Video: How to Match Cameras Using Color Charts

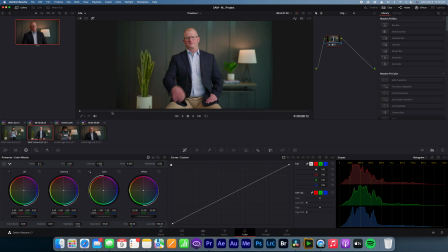(24:41)
Then we're going to go over to the shot that we want to fix, which is this shot, because this shot doesn't match. I'm going to pick a point where he's kind of talking, maybe right here like that. And what we're going to do is we're going to go up to this little window option, and we're going to click on that, and that's going to pull up our reference still image.
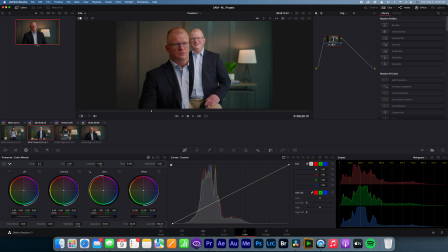(24:59)
And we can kind of move it around, but we'll leave it like right around here. So this is our reference image, and then this is the image that we're going to fix. If you're used to Premiere, you might know this as comparison mode. And Resolve, it's a little different, but it works just the same.
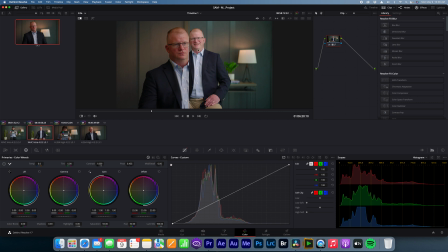(25:14)
So what we're going to do is we're going to change the contrast on this A cam shot so it better matches the B cam shot. To do that, we're going to use the curves. I'm going to leave the highlights alone by clicking and checking a little bubble on the highlights so that what I do to the shadows doesn't affect the highlights very much.
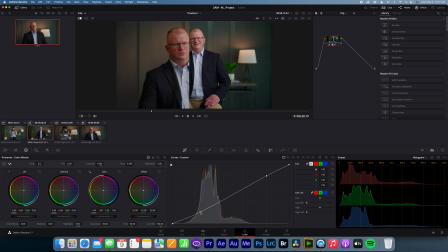(25:30)
So what we're going to do now is we're going to pull the shadows down. And as you can see, you could probably tell, let me undo this. You could probably tell in this shot that the shot to the left looks warmer than the shot to the right. But watch how the shot to the right almost warms up a little bit to match the shot to the left just by adjusting the contrast.
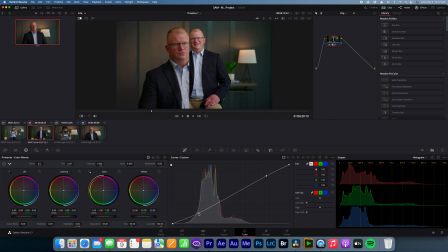(25:50)
See what I mean? It's almost like the skin tones have a little more warmth to it. And it's just because you're adding saturation to the shot by naturally adding more contrast. You can see right off the bat, it already looks a lot closer than it did to start. And you don't have to just do the comparison view this way. You can do it like this.
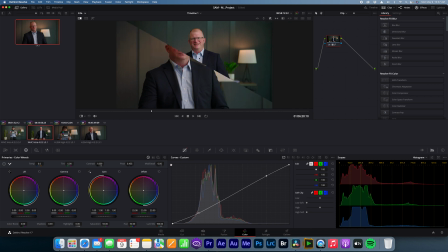(26:10)
You can do it like this if you wanted, just to kind of see. Naturally, this shot is going to look a little warmer though, because this is a tighter shot of that warmth. Remember I talked about shooting a ray of light down the wall with a 60x?
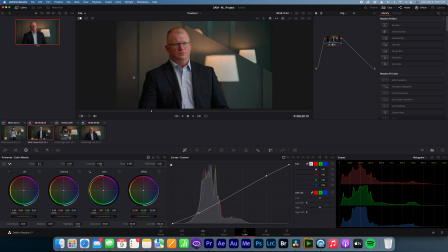(26:25)
This is it's going to appear a little warmer because we're zoomed in closer on that ray of light. Whereas the wide shot, that ray of light just kind of is backlighting him, and it's not nearly as focused in on that ray of light, as it is on the B cam shot.
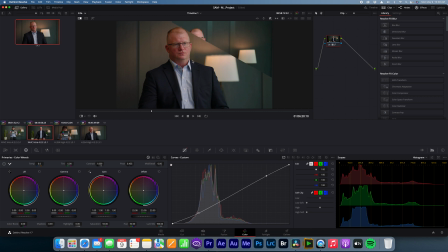(26:44)
So the B cam shot's naturally going to look a little warmer because of that ray of light, whereas here it's not nearly as focused on that. However, what we're more concerned with is what do the skin tones look like, and do they match? And we're pretty dang close. If you look at the shirt looks a little warmer on this shot, so we might try to slightly adjust that.
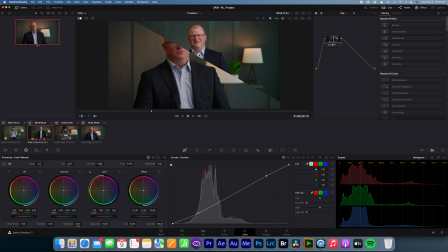(27:04)
And that's a good way to look at it. But the skin tones look pretty good. But I do want to adjust the shirt slightly because they're not a dead match. This shirt is definitely warmer. So to fix that, we're going to go to gain, which is basically highlights. And we're going to cool it down I'm on the wrong shot.
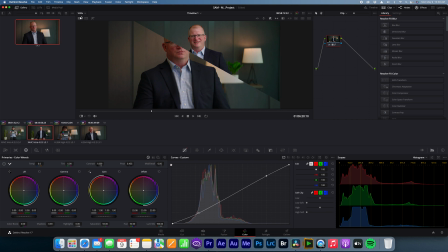(27:21)
Ha! I wish I could edit that out. I'm trying to do this live without editing it out. Okay, here's what I'm going to do. I want this shot to match the other one, so I actually need to change the other shot. So I'm going to create a new still. And this is going to be our new reference still. So let's go to this shot, and we're going to actually change this shot now.
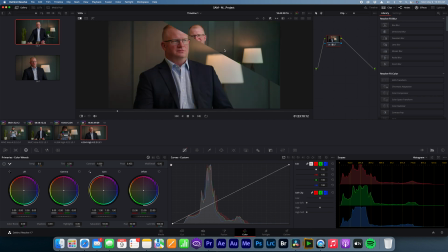(27:39)
So we're going to pull up our reference still that we took a second ago, and we're going to change the bottom shot to match the top shot. So anyway, back to what I was getting ready to do a second ago. We're going to take the gain, and we're going to cool it off just slightly. We want to be careful. We don't want to do it very much. You probably can barely even tell I moved it.
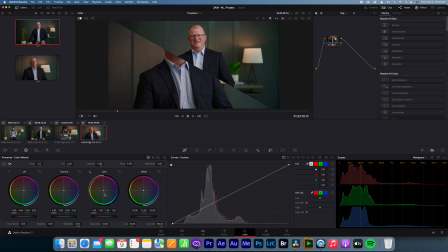(27:58)
But if I control undo it, and then control redo it, if you watch the shot at the bottom, you can kind of see how I cooled it off. Now I cooled it off too much, and I leaned it towards purple a little bit, so I want to kind of fix that slightly, which right there looks pretty good.
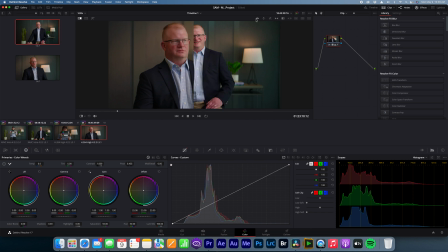(28:14)
So if you look at it now, it should look pretty dang close. We're not worried about the walls. The walls aren't going to look dead on because one is zoomed in on the light ray, the other is not. It's got more green. But what we're concerned with is the clothing and the skin tone.
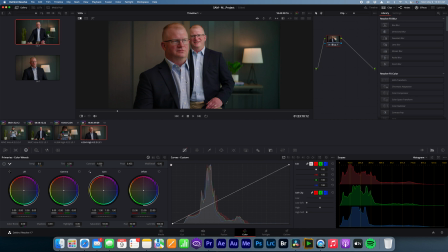(28:33)
The clothing is really, really close. I could probably try to get it even more so than it is right now, but it's honestly good enough for me. And the same thing with the skin tones.